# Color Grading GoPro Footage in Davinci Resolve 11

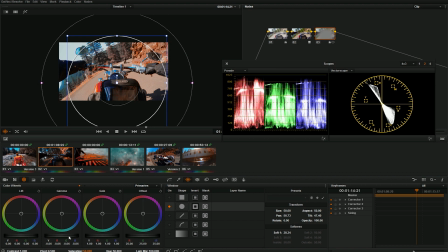733s
But sometimes it's a good thing if you know what you're doing and it's for a reason, it can really help a shot out.
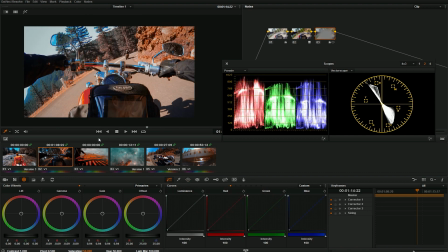742s
So it's just a slight vignette just to give a little bit of style. You'll notice I haven't done just like a silly vignette like this, okay?
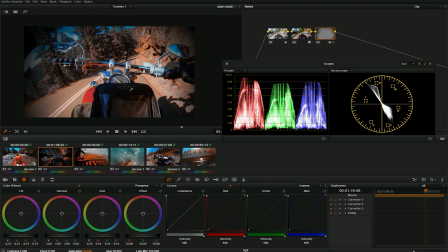752s
Are there times when that's okay? Sometimes, but you know what? Not all the time, okay?
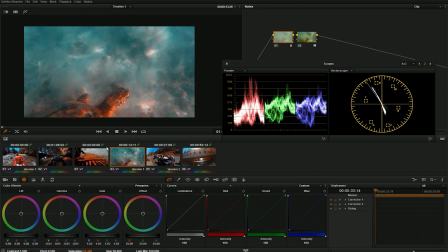757s
Don't be that guy. So that's pretty nice. Turtle shot, I'll probably leave alone.
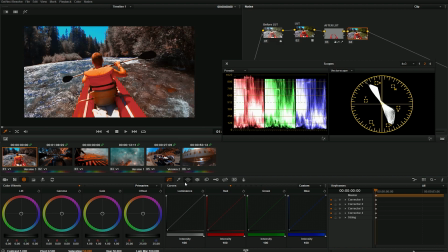763s
This shot, I might leave alone. What I might do is put a gradient on this shot. Just maybe darken this.
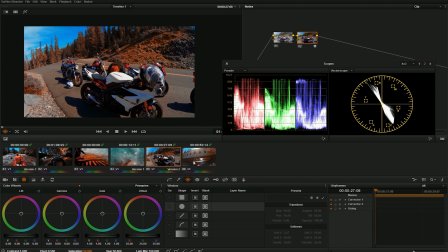769s
Just add a little depth to this shot, maybe. But yeah, you can go through and tweak your shots if you want to, and you can do that under the LUT. That's a super great way to work. So that's how you color correct and do some stylistic grading to your GoPro footage. Hope you liked this tutorial. Hope it was helpful for you.
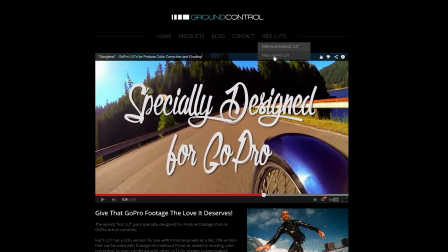786s
If you're interested in using that GoPro LUT that you can get for free, you can download it at groundcontrolcolor.com.
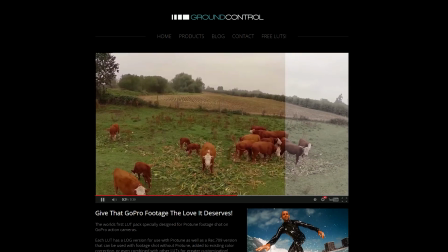793s
If you want to kind of take it up a notch and do some stylistic grading and that type of thing with some LUTs designed for GoPro,
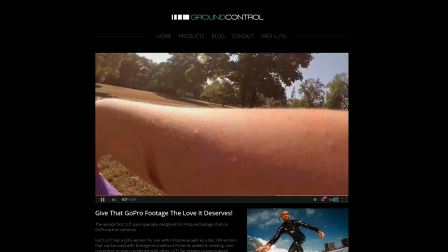800s
check out the Hangtime LUT Pack, also available from Ground Control. It's an instant download, 20 bucks.
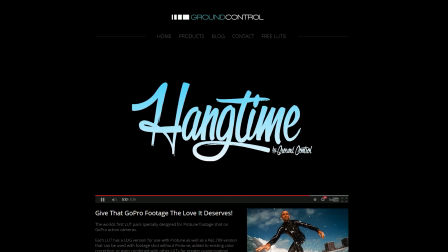806s
I think it's a pretty good deal to make your GoPro grading a little bit easier. So guys, thanks for watching.
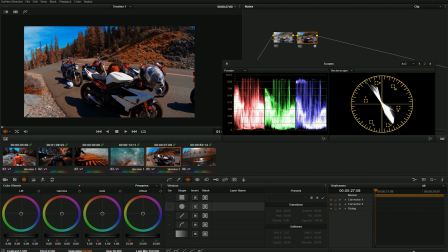811s
If you like this video, make sure to hit like. If you have any questions or comments, leave them in the comments below. And of course, make sure you subscribe and share this with any of your friends that love shooting with GoPro, because they'll probably love this too. Once again, my name's Casey Ferris. I'll see you later.